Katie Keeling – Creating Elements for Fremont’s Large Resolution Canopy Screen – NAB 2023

So I did that.
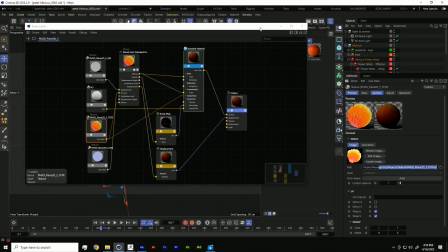Another thing I did is I also created a couple extra colors because I wanted a nice variety in my final product.
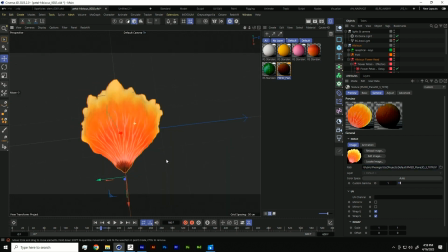But let me talk to you about how I built this. So we have one flower petal.
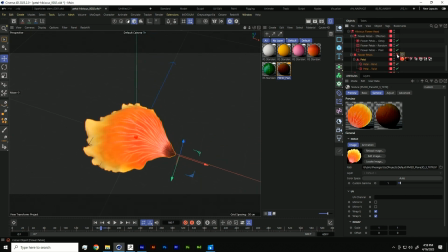Basically, I just
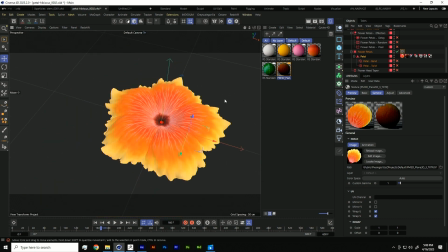okay. So I put them into a cloner. So a hibiscus flower has 5 petals.
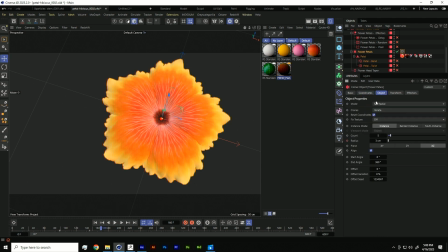So I made a radial cloner and I gave it a count of 5. And I just have this radius here keyframed just slightly so that when it closes, it kind of comes in on itself.
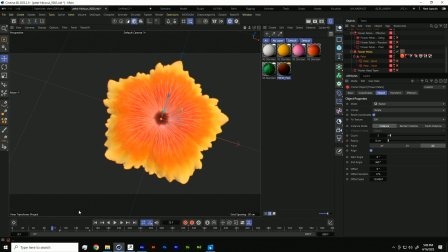And then when it opens, it blooms like that. And then I added a couple MoGraph objects. So first one I have here is the plane effector.
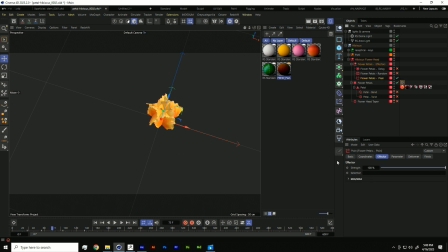And what this one's doing is this one's basically controlling the entire bloom. So I play through like that. Kind of how I start these projects is I'll create the look I want it to end up being, and then I kind of reverse engineer it back into itself. So if you imagine a flower blooming, I'm kind of like taking it from the bloom state and bringing it back into the bud.
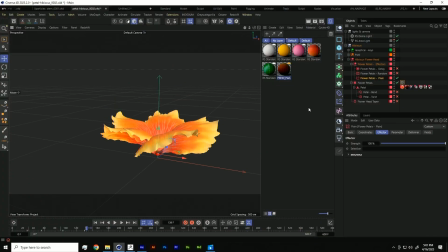So that's what this plane effector is doing. I have my parameters here. So, oops. So I am keyframing the rotation and the scale.
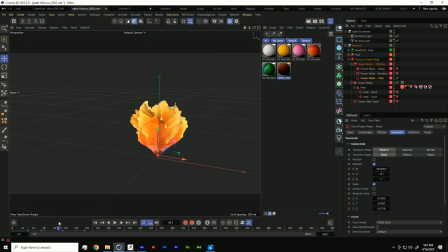So you can see that it rotates up and out slightly, and it scales from 0 to 1. Cool. And then the next thing I do is I add a delay modifier or delay MoGraph object.
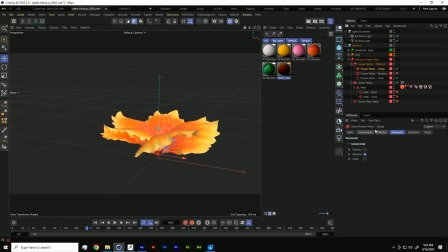And in my parameter here, I'm just going to affect the rotation of it. And I'm going to set it to spring.
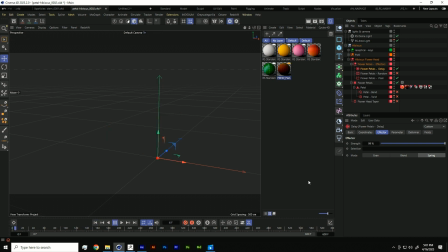So what this does is when I hit play, and we have it growing on,
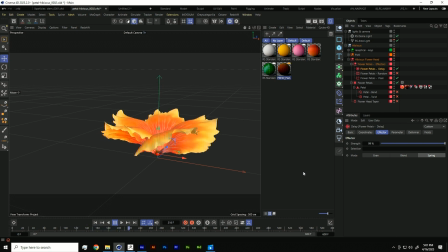it gives it that nice bounce. So it's a little more organic looking. It looks a little less robotic and like an animate, like a 3D animation. So, and then from there, I just add a little bit of random.
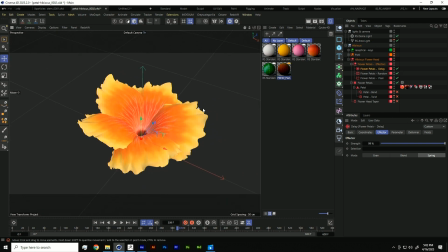So that way we get a unique size and shape to each of the flowers.
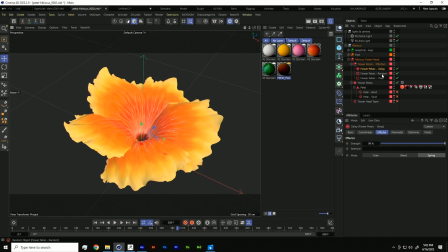So again, they're not uniform. It doesn't look as fake.
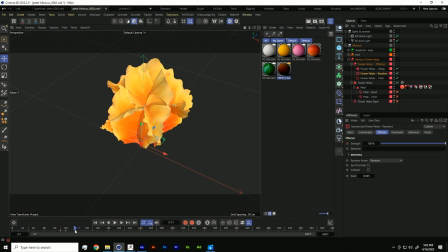And then the random, I just did a simple strength keyframe here.
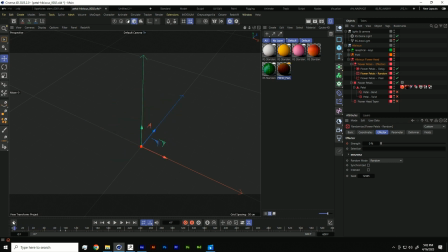Because when we have it in this state,
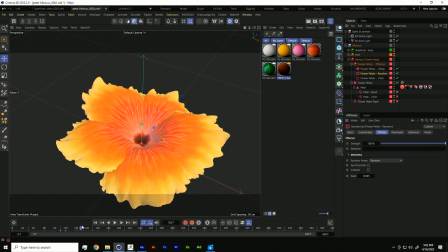we basically don't want it to be random until it's grown.
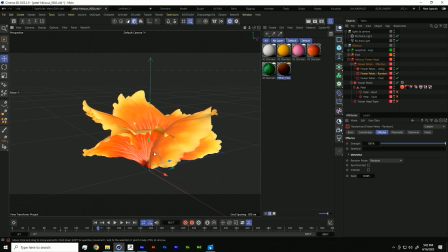Okay, and then this looks good, but it's not quite right yet.
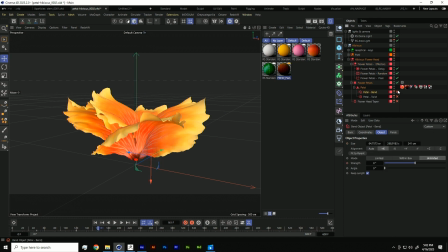So I added a bend deformer to the petals.
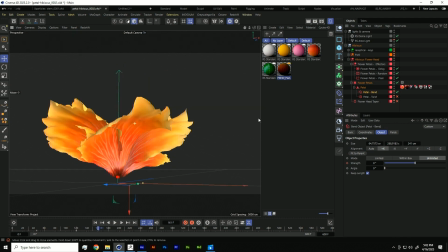I don't know if you can see what this is doing.
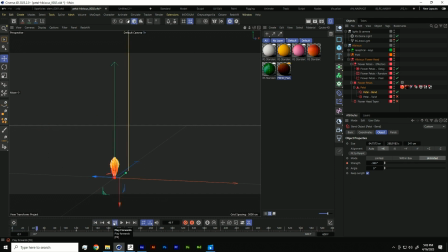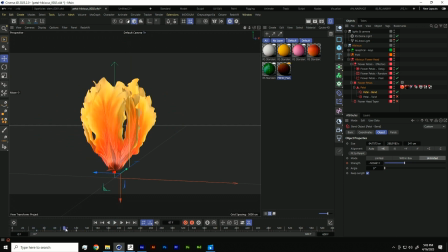So we just have it bending a bit more. And also, this is kind of the cool one, the twist.
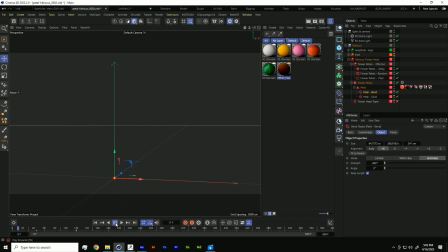So now when my flower grows on,
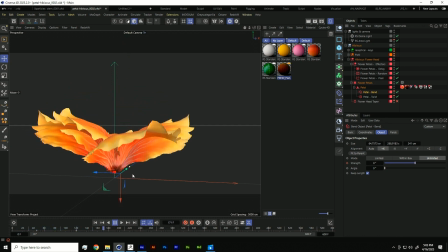it's got this kind of like a twisted, it looks like it's kind of been wrapped up inside of itself. Cool. And then last thing I did here was add this taper, which just gives it a little bit more of a taper.
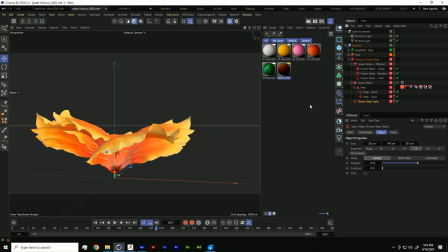So cool. And then that's just the petals.
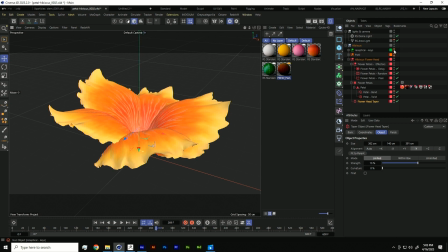I went ahead and made the other parts of the flower.
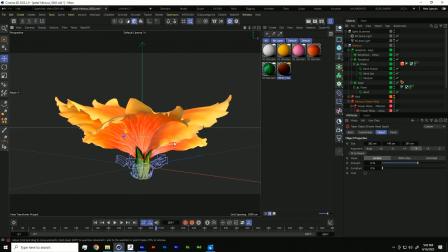And this portion here is called the receptacle, where the flower kind of sits in. And this one's pretty basic, same basic principle.
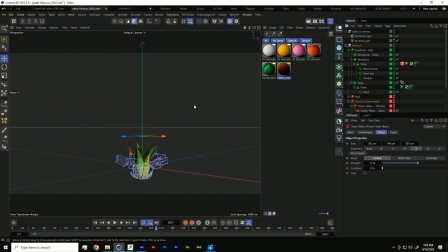I have a cloner with 5 objects in it. Each one of these is my my leaf. Same thing with the delay. Set it to spring so that when it animates on, gives a little bit of a decay.
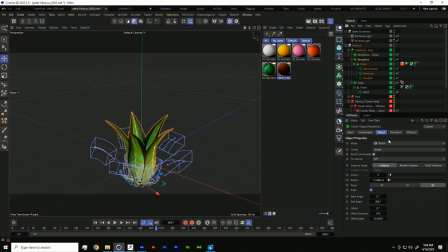And then I added a couple bends to this just to give it the shape. Nothing too fancy. And then again, a random, just to give it a little bit more life. So that one was pretty straightforward. Same basic principle.
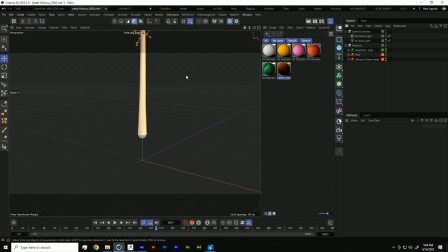The pistil, so this portion of the flower, did end up giving me a lot of trouble in the beginning. So it was kind of a tricky one to work out. So from here,
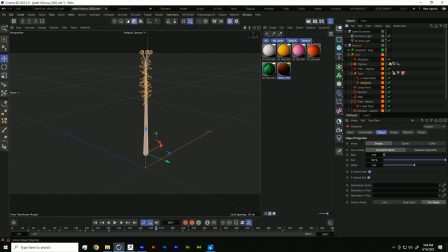I start with a most spline. I'm going to turn the rest of these off. Oops. Let me not do that. Okay.
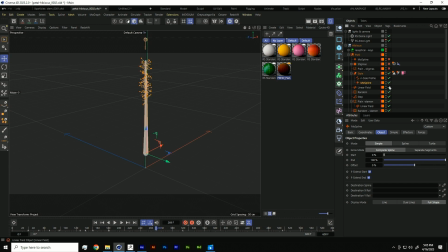All right. So this most spline, it's a simple most spline.
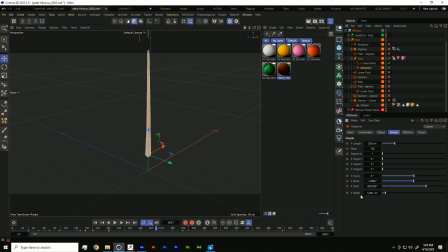So basically all I've done here is I've adjusted the length and the width to where I want them. And then under width, I just using the spline, kind of give it this curve, this taper that I want.
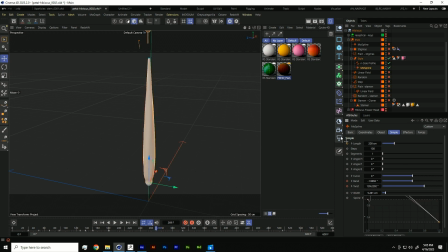And I can adjust this into any shape along the spline. And then I also keyframe the length of it
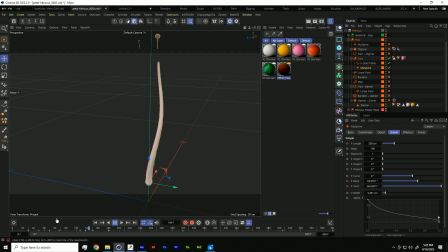so that once the flower blooms, it grows up. And I also keyframed a little bit of bend and a little bit of twist. So just kind of give it a little bit of flair as it's growing.
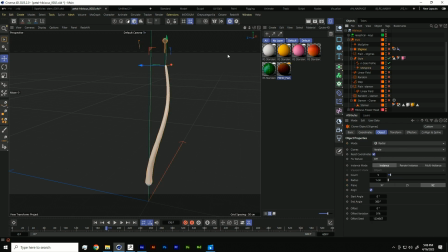And then we move on to the stigmas, which I just modeled this basic piece of geometry. I think I just made a sphere, extruded out the bottom, and beat it up a little bit, sculpted it a little bit so it looked a little bit organic.
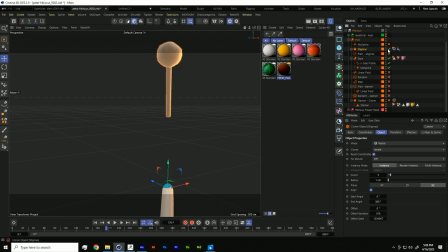So those ones I put into a radial cloner.
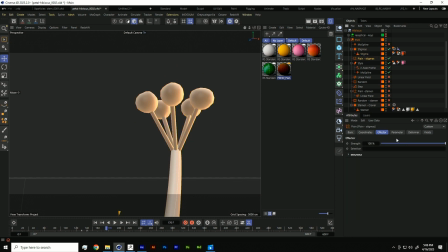And with this plane effector, I just kind of separated them from the bottom
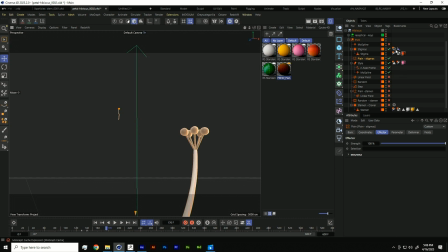and stuck them to the top of the most spline using my line spline tag. So I basically just, from the tags menu, animation tags.
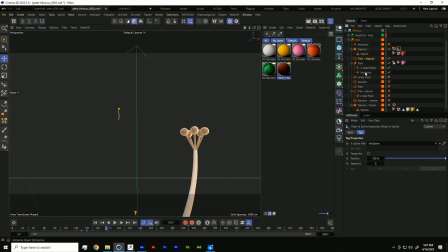Oh, I'm sorry. Oh, yes, animation tags, line to spline. And then I just throw my most spline into my spline path and tell it position 100. So it's right at the top. And then this was the tricky part. I have my stamen, which are the little kind of fuzzies that come off of it.
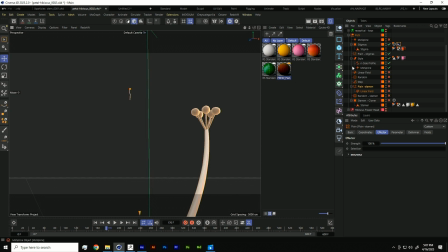Same thing, just a simple piece of geometry. Close these up. Okay, and I put them into a cloner.
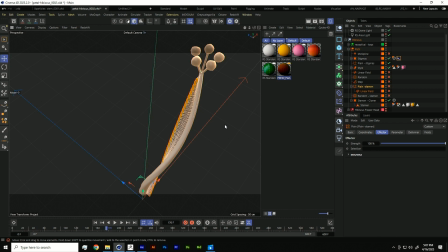Now, the tricky part with this is I wanted to animate them growing on the flower.